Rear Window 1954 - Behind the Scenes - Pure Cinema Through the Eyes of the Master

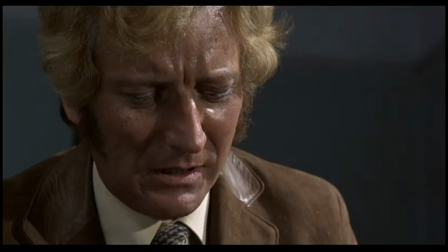Frenzy is a good example of montage in the Hitchcock vein. Once he takes her away from the wall and lays her down in that beautiful shot
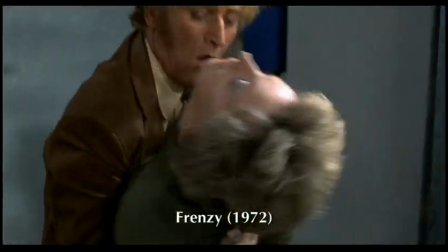over the chair backwards and she's upside down, That shot actually is an entree into the montage that follows.
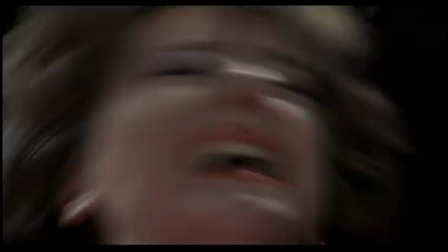It goes into really powerful, dynamic shots that become fragments, but the fragments are a montage element.
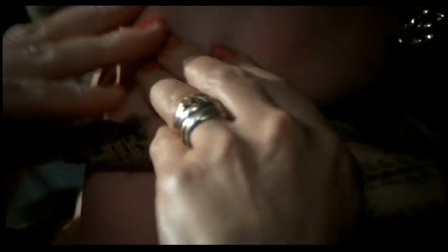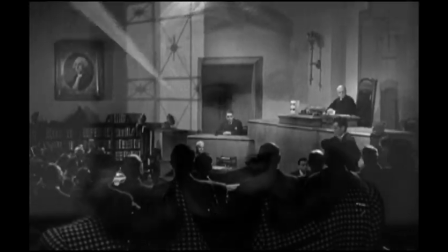Montage in its original form was a quick succession of shots that forms an idea. Hitchcock doesn't really do that. The idea is already in place. There's going to be a murder.
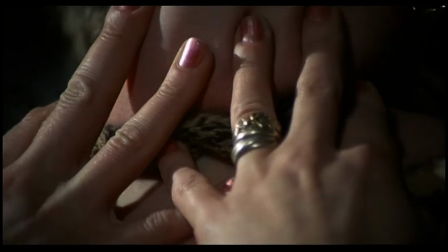He's not giving you so much a thought as an experience.
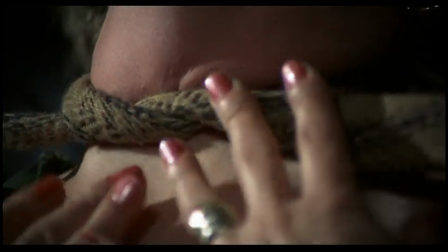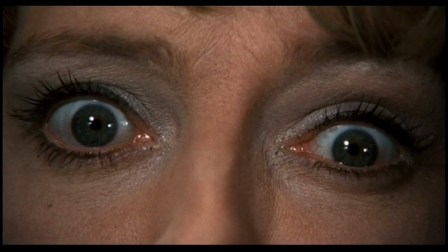Some of Hitchcock's greatest editing is in the birds. Particularly, there's one sequence where the Tibby Hedren character is in an attic, and all of a sudden the place is full of birds, and they are all attacking her.
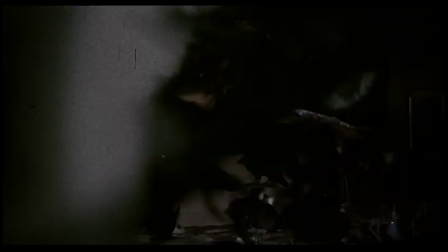And the sense of being assailed by something that you can't even see properly
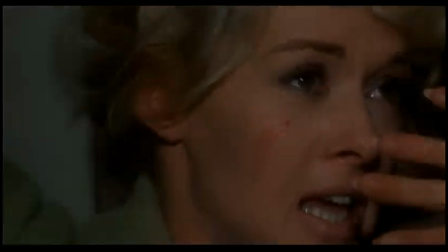intensified for the audience by being seen in a montage of very quick shots.
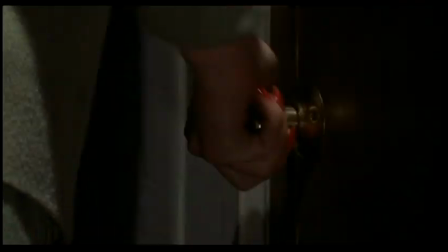The kinds of editing styles that we find in Hitchcock's pictures are very Hitchcockian, which is to say they're unconventional.
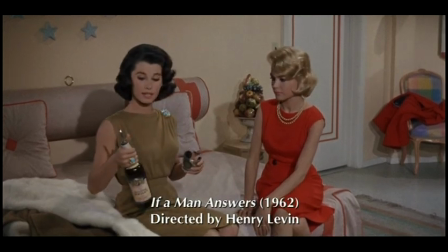They're very much his type of style. He wasn't one to do the kinds of basic classical kind of coverage that we're used to seeing where we might start with a master shot
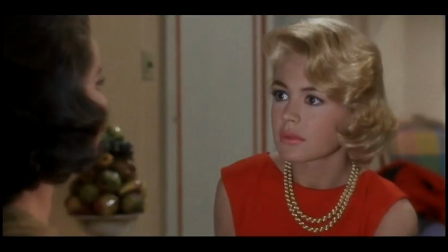and then we might go into a medium close-up and then the opposing medium close-up and then the bigger close-up and then the bigger close-up. That's kind of what he was talking about when he said that a lot of filmmakers really just photograph people talking.
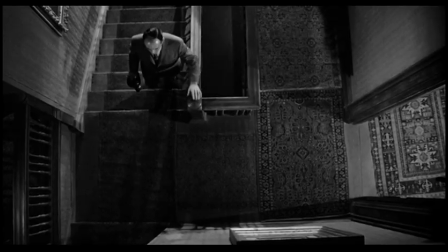So he would juxtapose these. He might have a wide shot and then go into an extreme close-up or vice versa.
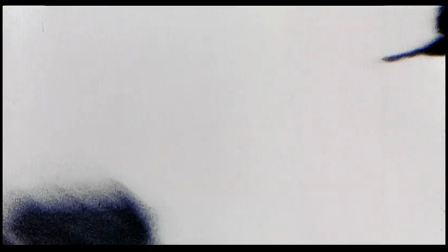In the birds is a classic example of a Hitchcockian shock effect cut that now a lot of people have used. I've probably used it myself a number of times.
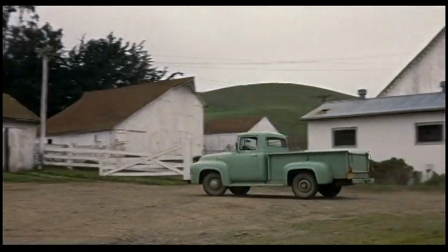This worked very well in the theater with a packed audience, especially since Hitchcock took his time in the trip to the farm,
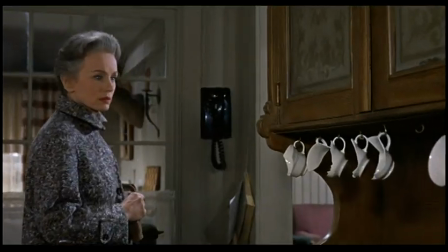in getting out of the truck, in walking into the house, in walking down the hall, very, very deliberate, and then bam, bam, bam.
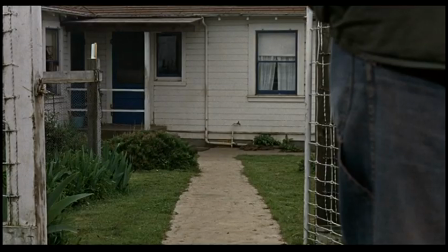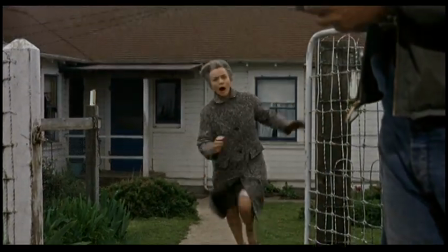Generally, you know, when you edit a film, you get the material. And even if the director is pretty meticulously prepared, you start riffing off that preparation.
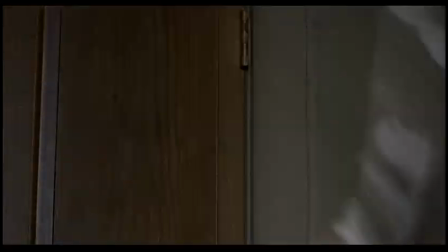You might be following their original concept, or you might not be, because you find a better way to do it.
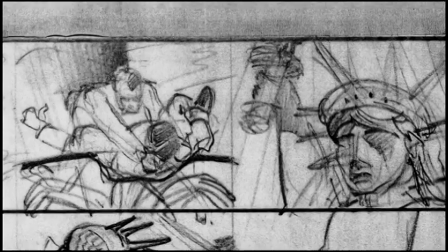Since Hitchcock was so thoroughly prepared in storyboarding, We have to assume that the cuts to a degree already existed in his head.
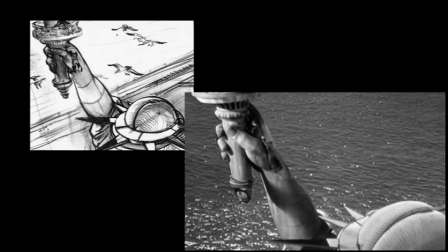That he knew that at this point he was going to go from this wide shot to this close-up to this tighter shot.
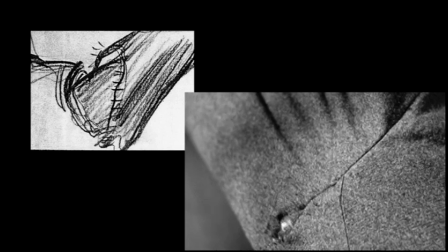Essentially, a lot of the editing was preordained.
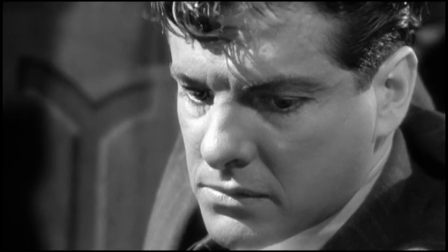I don't think there is a cut in Hitchcock that doesn't have an intention. Film can be punk music or film can be orchestral music. Hitchcock is an orchestra conductor.
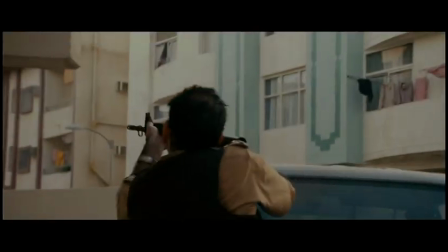You know, if you want to be punk and you want to go three cameras, three different lenses,
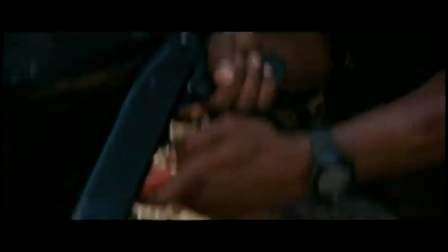moving all the time, camera jittery, find it in the editing room, that's perfectly valid and great.
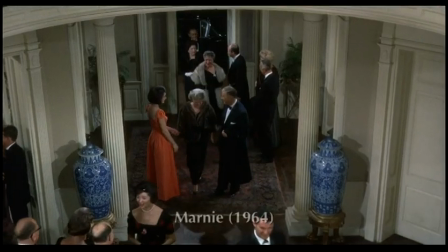But the largos, the allegros, the tempo, the harmony, that's precision. And Hitchcock is a precise filmmaker.
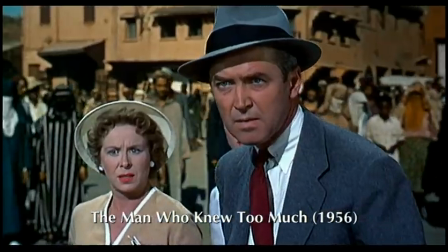Some of Hitchcock's greatest editing is cutting that film up into bits and pieces and putting it together in precisely the way you want it to be,
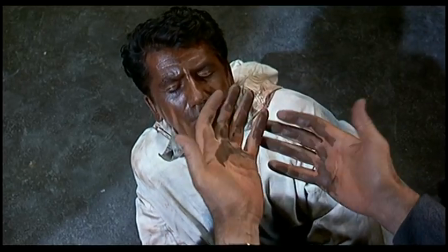so that it will affect the audience in the strongest possible way.